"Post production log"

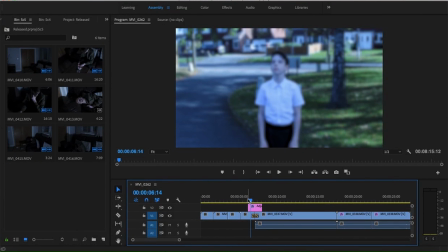For the first scene, no colour correction was needed, as the lighting is the same throughout all of the shots, as they were filmed at the same time of day.
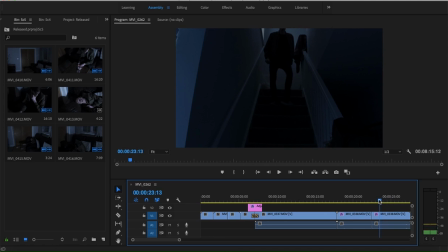The continuity was kept by placing these clips together and using the razor tool and placing the clips consecutively after each other. I had used a Gaussian blur and a dip to white to show the end of a dream sequence.
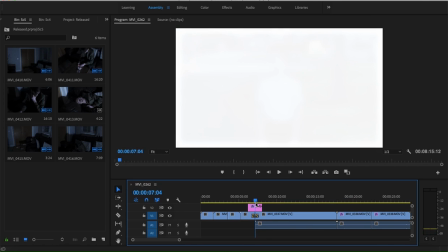There was no need for original sound, as you would be able to hear the cuts and the ambience, which I did not want to hear. For scene 2, I had made the image darker to make it more like a night setting and keep the shots the same brightness. This brightness helped maintain the continuity as the same throughout. I created a narrative by fading in and having the character waking up, indicating the previous shots as a dream sequence. There was no need for extra sound within this, and the original sound was necessary so that we could hear the character's footsteps.
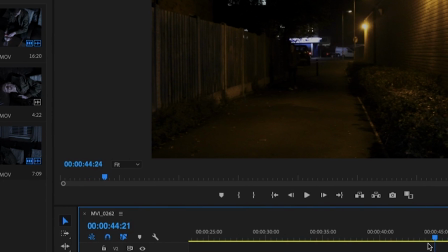For scene 3, I had made all of the shots darker so that they were the same throughout the shots. This helped keep the continuity as it was the same throughout the sequence.
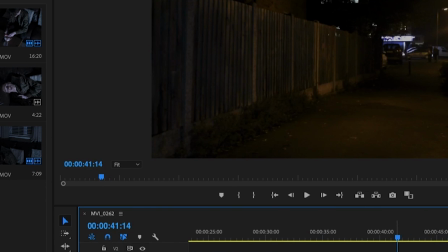I created a narrative by showing a character walking down the street with no context, immediately raising the question of what he is doing.
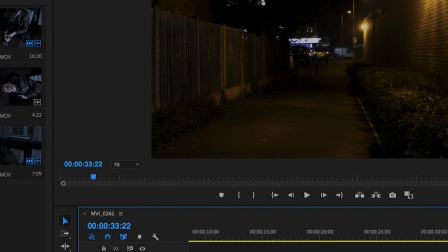I had deleted the audio paired with the clip so that the wind was not present, and added ambience that I had downloaded from Freesound and put it at the start of the shot.
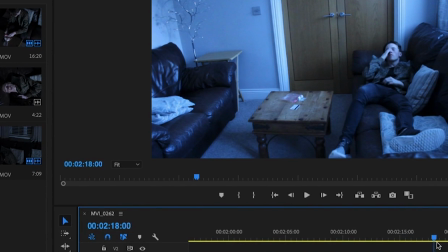For scene 4, I had zoomed in as the light at the side of the shot was too strong.
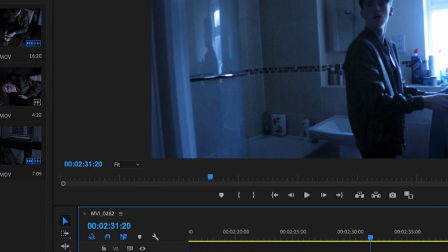To help maintain the continuity, I just kept the ambience playing so that there was more seamless transition from scene 3 to scene 4. Narrative was created by the zoom in, as it did not seem immersive and seemed more realistic to the viewer.
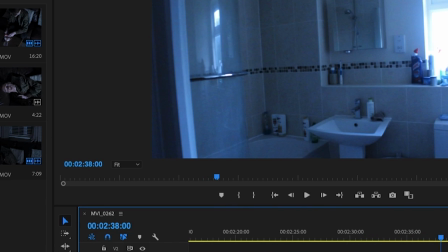I did not need to match up any more audio, as the ambience from the previous shots continued here.
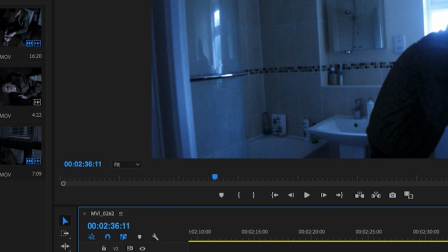I had just trimmed the audio to end at the same time as the clip. In 6, I did not need to use any colour correction settings during the editing.
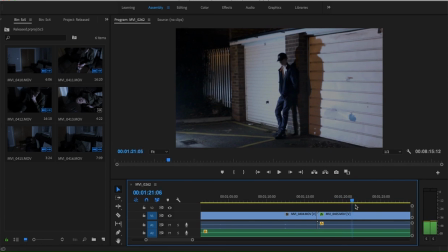I kept the continuity by keeping the shots chronological. A narrative was created by adding a glass sound effect, raising the question as to the nature of where the sound had came from. This glass breaking sound effect was synced up with the character's reaction. I did not need to use any colour correction during the editing of scene 7.
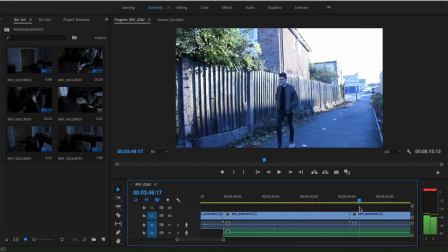I'd kept the continuity in this scene by keeping the actor in the same place during cuts. There is also the audio being played, which makes the transitions more seamless.
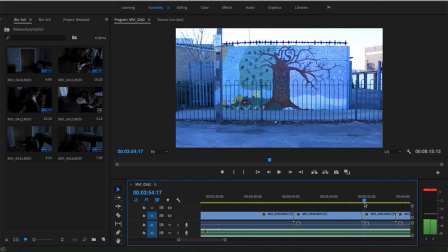A narrative is created here as we see the character walking in the same place as we have seen him before, and was edited in the same way. I'd added the same ambience. I played the audio effect at the beginning of the first shot and played it continuously throughout the shots.
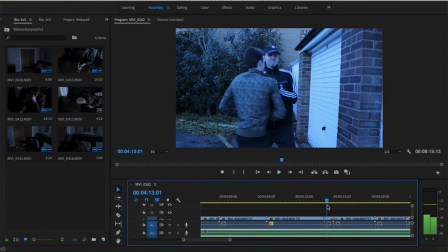For scene 8, I did not need to use any colour correction. I had kept the continuity by keeping the actors in the same place by placing the clips in chronological order. I'd created a narrative using a dip to black to represent a blink and add immersion for the viewer.
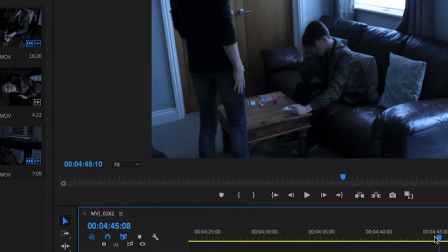No additional sound was used here. For scene 9, I did not need to use any colour correction settings.
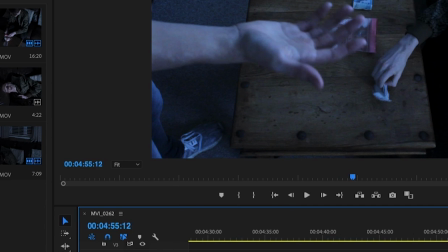I had kept the continuity by placing the shots chronologically, keeping the actors in the same place between cuts.
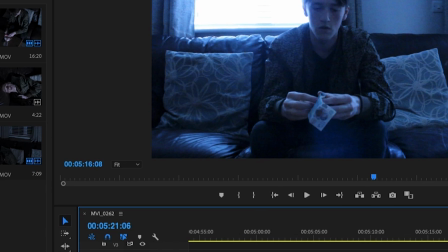I'd created a narrative by putting the clips chronologically and adding a transition card which had the next day on it.
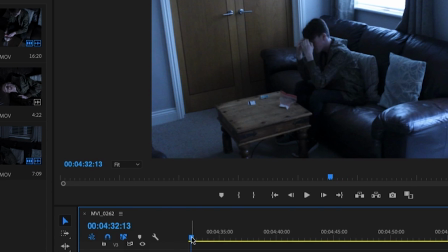I added a voiceover of Levi, which I had paired with him entering the room in the clip.
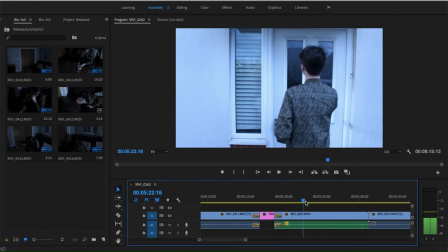For scene 10, I did not need to use colour correction. I did not need to keep the continuity either, as it was the only shot in the sequence. I'd created a narrative by using fade in, raising the question as to where the main character is.
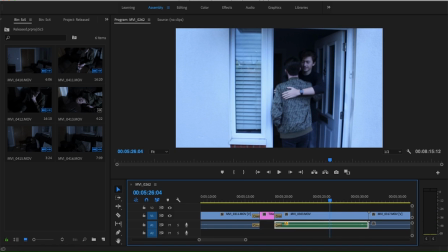I did not use any extra audio, however I did use Adobe Audition to edit out the wind from the original audio clip.
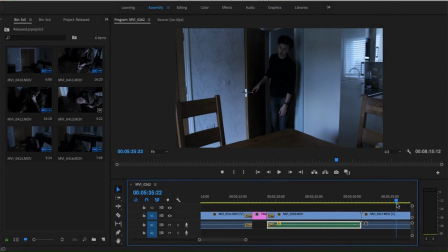For scene 11 and 12, I did not need to use any colour correction.
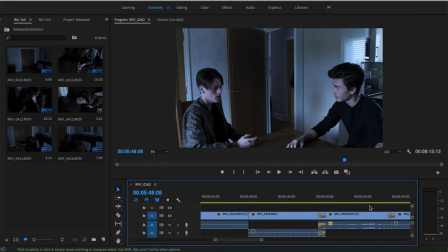I had kept the continuity by keeping the composition similar between the cross dissolve for the two clips.
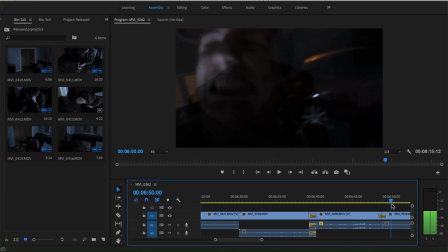I had used the cross dissolve to show the strangling and the dealer talking. I used the fade to black to show the end of the scene. I had no extra audio to sync with the shots. For scene 13, I did not need to use any colour correction. To keep the continuity, I put the shot in chronological order, keeping the actor in the same place between cuts.
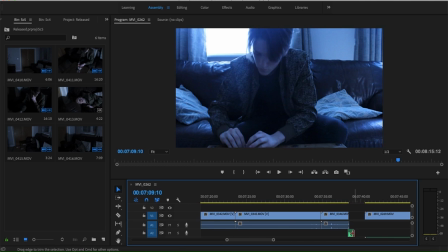I had added a door sound effect to enhance and focus the viewer's attention on the slamming door.
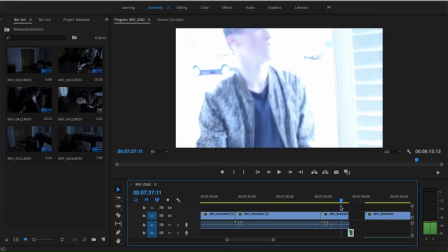I went frame by frame and went with the initial audio but cut that and added the slamming.
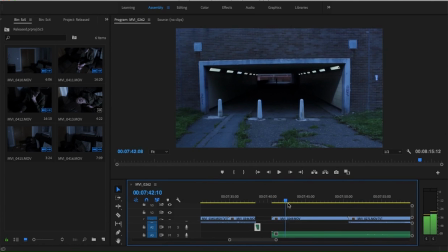For scene 14, I did not need to use any colour correction as the shots were the same brightness and looked similar. I'd kept the continuity between the shots by placing them in chronological order.
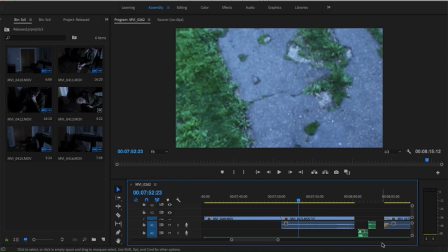I had added a scream sound effect and a sound effect of something hitting the floor and boosted the sound of it, adding suspense of what might have just happened.